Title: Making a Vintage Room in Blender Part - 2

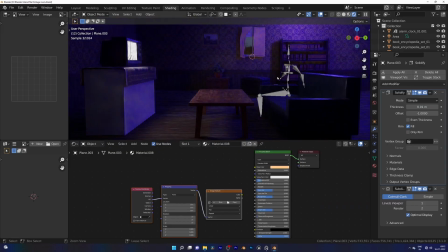(4:21)
The room is small for the camera,
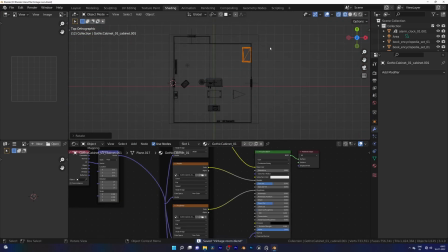(4:23)
so I made it large on the x-axis so I can cover more space.
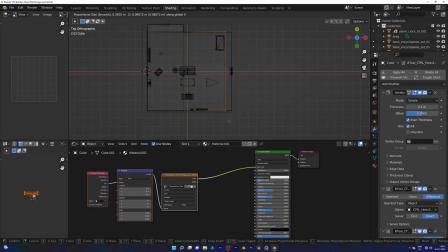(4:30)
If you are placing asset in your scene, don't hesitate to experiment with composition.
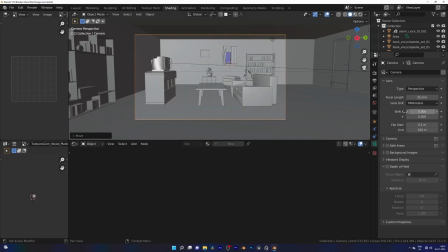(4:36)
In the end, it will look good when you place and make a good composition.
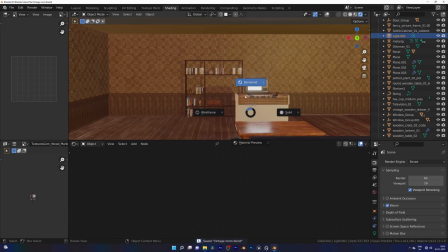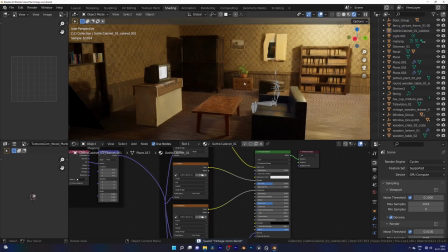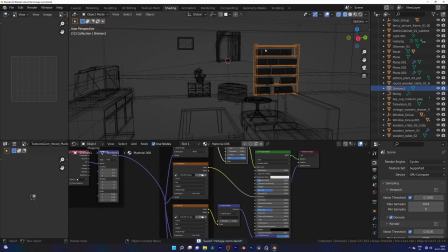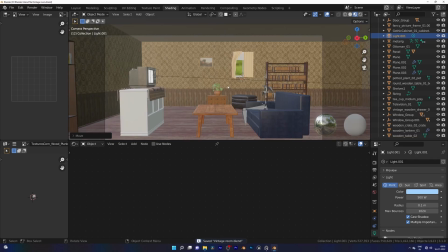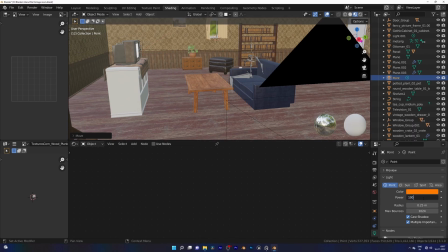(5:14)
For creating a contrast in the scene, I added orange light in the corner.
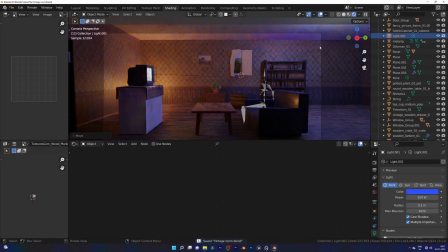(5:18)
Later I'll add a lamp for that, and this cabinet is hard to put on a good spot.
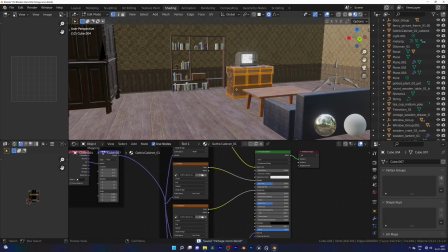(5:23)
So I just place it on many area and find it a good position for that.
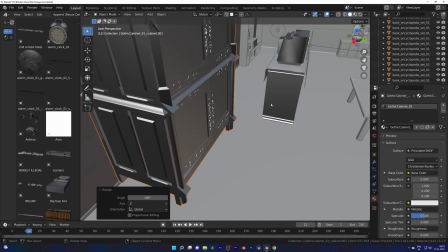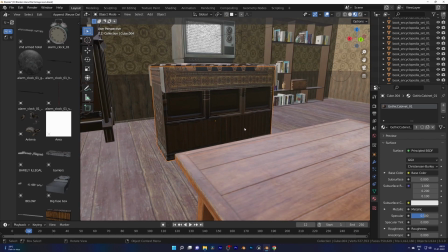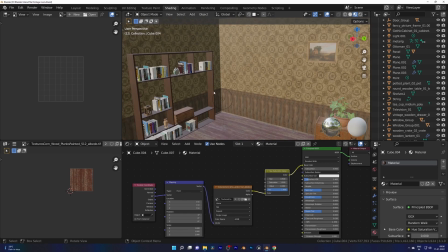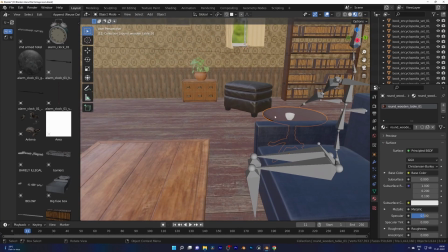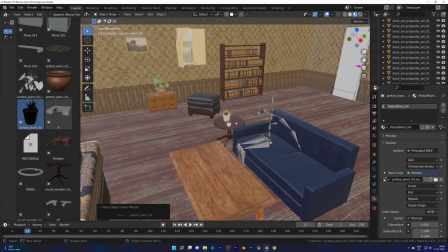(6:01)
Some plants over here for some decorative stuff.
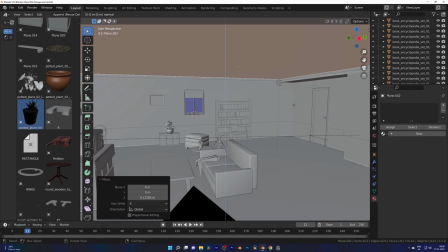(6:05)
Time to design a roof. Just little touch make it look good.
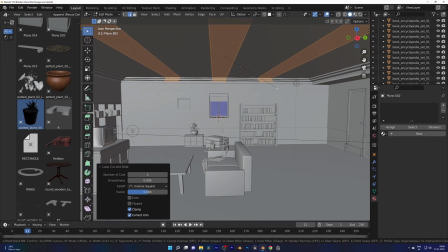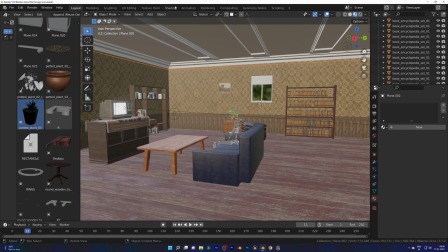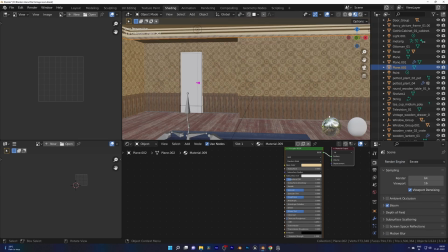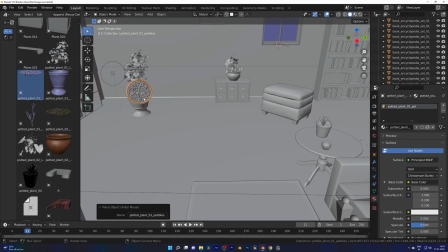(6:45)
I love these plant assets. How good they are looking.
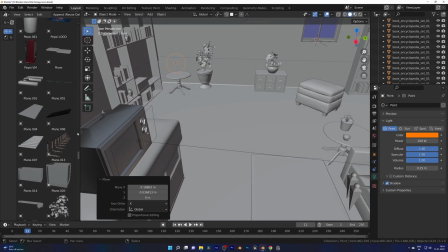For the orange light, I added lamp, otherwise it will look bad an orange light floating in the corner out of nowhere.
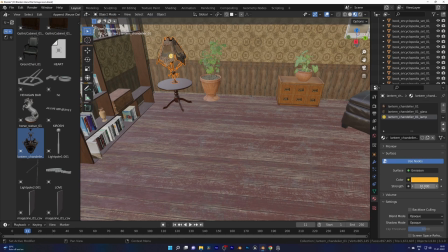(7:14)
I just wanna see Cycles version because Cycles is good with interior renders,
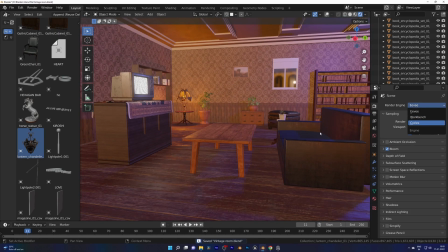(7:20)
reflections, lights, and glass.
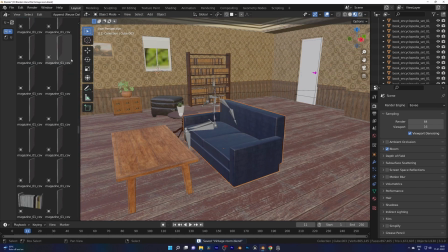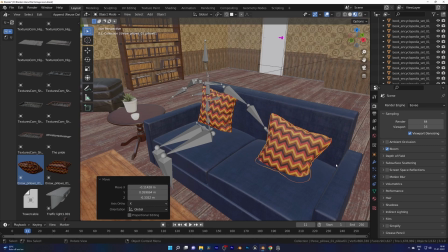(7:32)
I tried to model pillow myself, but it is time consuming for me, and so I found an asset
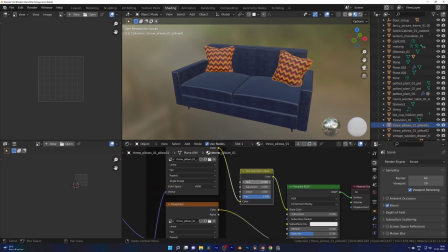(7:41)
which is looking very good, and this pillow is nice, but I wanna match their color with the couch, so I added a hue saturation for that, and with some tweaking I get the color what I wanted.
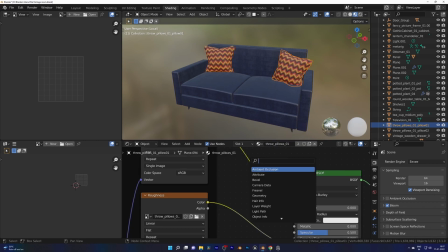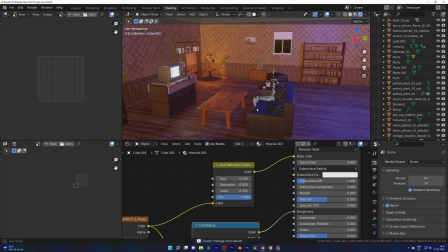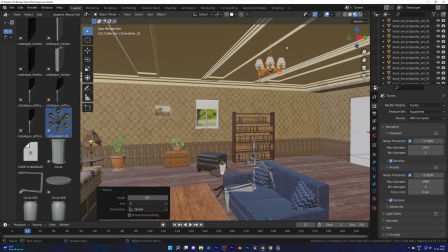(8:14)
Let's add one chandelier on the roof and some lights.
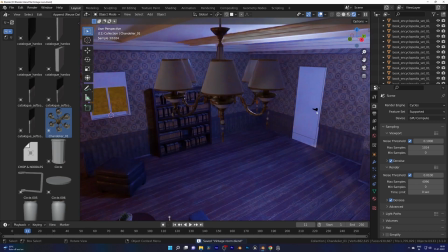(8:17)
These chandeliers remind me the Stranger Things where they make contact with the floating particles by just putting hand in that.
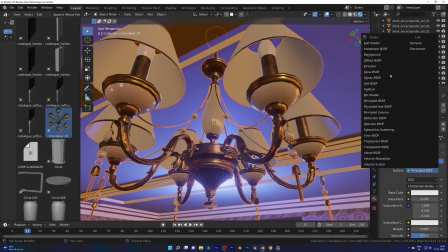(8:26)
That was cool.